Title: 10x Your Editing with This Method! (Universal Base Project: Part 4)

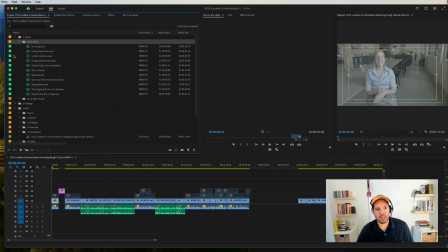[73:55]
I'm not going to go into how to source music, what music is right for what pieces, or really all that much about, music editing in general. But just know you can, there's lots of ways to source music. So let's just listen to it really quick.
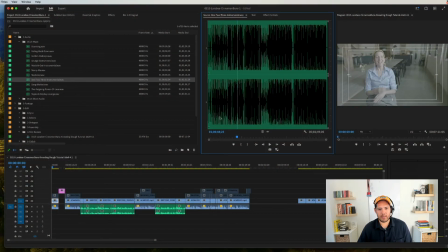[74:13]
I like this. Okay, this one's good.
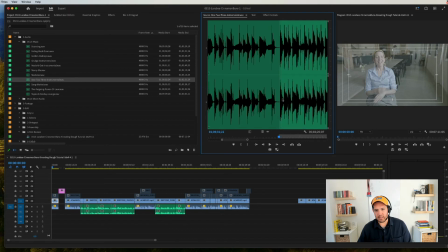[74:18]
I'll also do this, right? This is like where the beat drops. We'll find it. So you have your preamble here. Maybe we find just where this beat drops, right at the top.
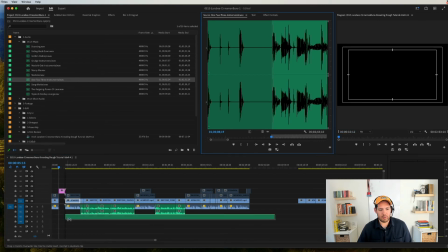[74:33]
And what I'll do is I'll line that up to where we want the sort of, let's just say, an intro sequence, an intro montage to come in.
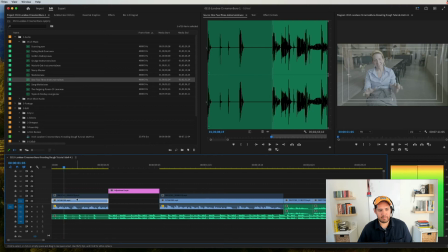[74:41]
And we'll just back it up from there.
It's almost really meditative to knead dough.
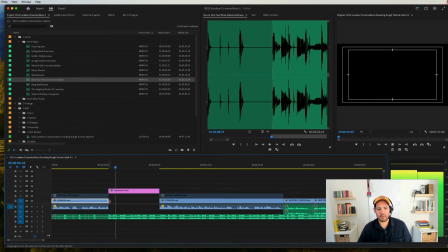[74:47] It just feels really good. Just feels really good.
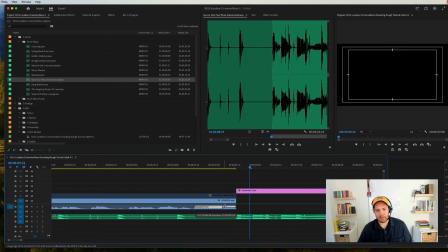[74:52]
It's a little bit abrupt, so what I'm going to do is just soften it a little bit.
To knead dough, it just feels really good.
Like she goes into saying something else. She says "and" really quickly.
Really good.
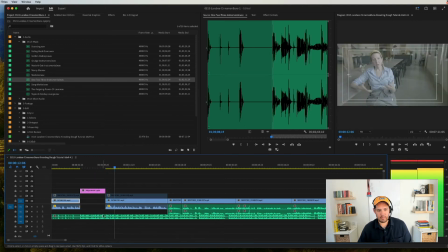[75:13] When you knead your dough, you turn it out onto, I like to have a floured surface, so gently just shake some flour across your board and then dump your dough out onto the board.
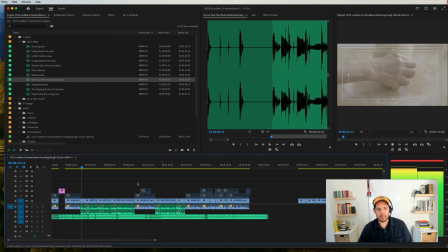[75:26] It's good to use the heel of your hands.
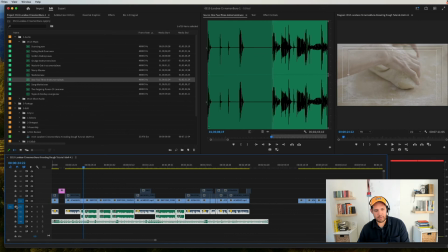[75:29]
So right off the bat, I can tell that there's a little bit of, this audio needs a little bit of boost.
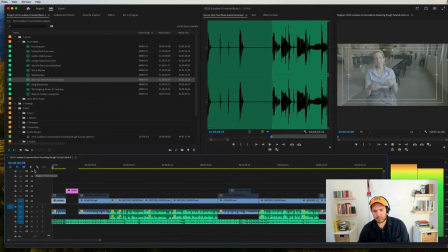[75:42]
And I'm just using the overall gain function there.
It's almost really meditative to knead dough. It just feels really good. It's almost really meditative to knead dough. It just feels really good.
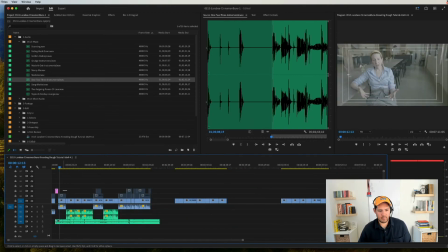[76:06] When you knead your dough, you turn it out on.
So let's just add something really quick here.
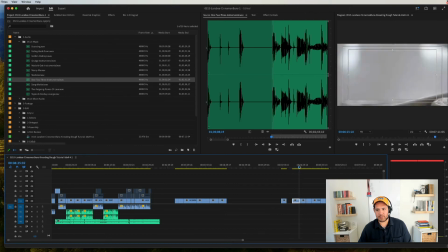[76:12]
Just add like a little sequence at the top that just lets us know that we're making cinnamon buns here.
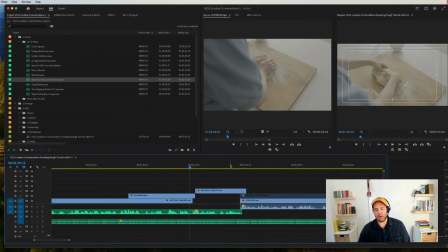[76:21]
Another just little note here is I like to, always, you never want to really do too many hard cuts
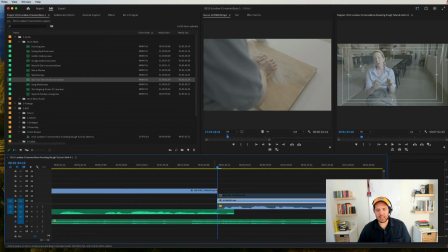[76:30]
where basically the edge of the previous clip bumps right up against the next clip. That happens all the time, but it
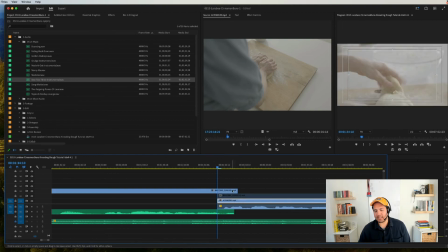[76:40]
softens it a little bit and it makes it a little bit nicer if you can kind of extend that B-roll and just bring the audio just a little bit underneath. That's called, oh God, a J cut. I don't know. I didn't go to school for this. I have no idea, but I think it's called a J cut,
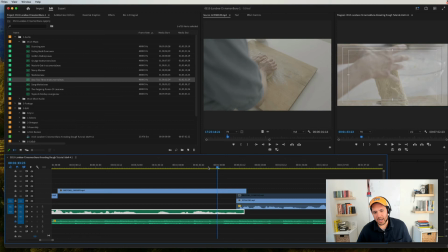[76:53]
where you're basically just extending out over and it softens it a little bit, and it's really helpful when you're doing stuff like this. Just to kind of, it's a nice way to sort of introduce. It's very subtle, but it introduces the audio coming in and it makes it a little bit softer for the viewer as opposed to like a real abrupt.
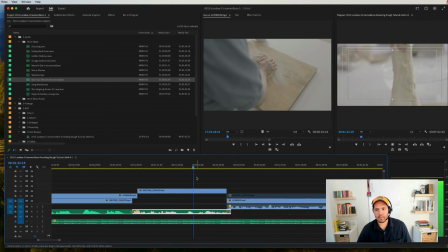[77:13]
You can see it. Let's watch the difference here.
Right? And before it would have just snapped. You're going to feel it getting smooth.
That doesn't feel too bad, but now we can go like this.
Before it would have just snapped. You're going to feel it getting smoother.
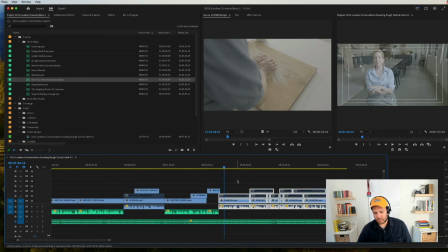[77:25]
And that's... I like that better. We can just bring it out a couple frames.
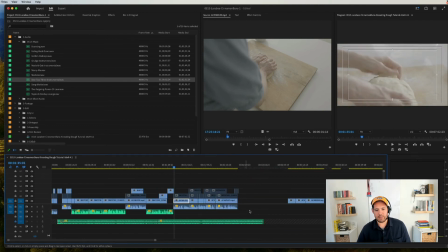[77:29] Right? And before it would have just snapped. You're going to feel...
And all I'm doing there, by the way, is I'm just highlighting this and I'm hitting, I made a keyboard shortcut for this, but I'm just hitting the bracket, the right bracket, which nudges everything over one frame.
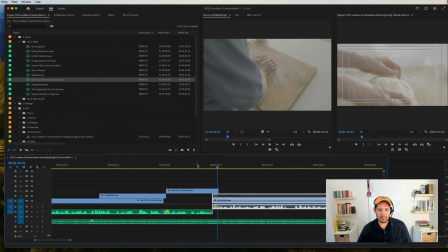[77:42]
So I can nudge it to the right one frame or back. And that just helps me kind of like, frame it out a little bit.
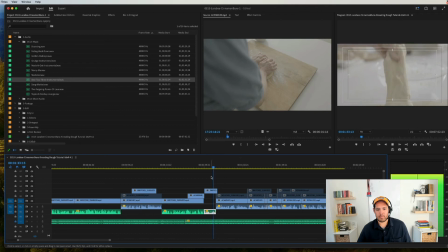[77:49] Right? And before it would have just snapped. You're gonna feel it getting smoother.
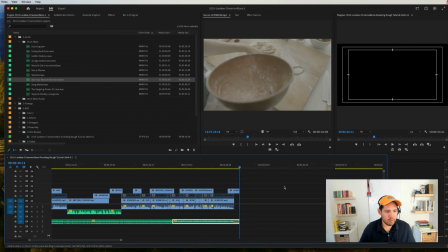[77:55]
All right, that feels great. And now, you know, we shaved about 13 seconds off that.
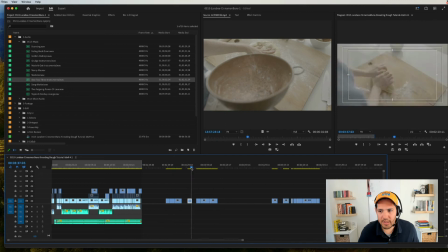[78:00]
That feels pretty good. Let's just see if we left any B-roll here. That's really going to help us.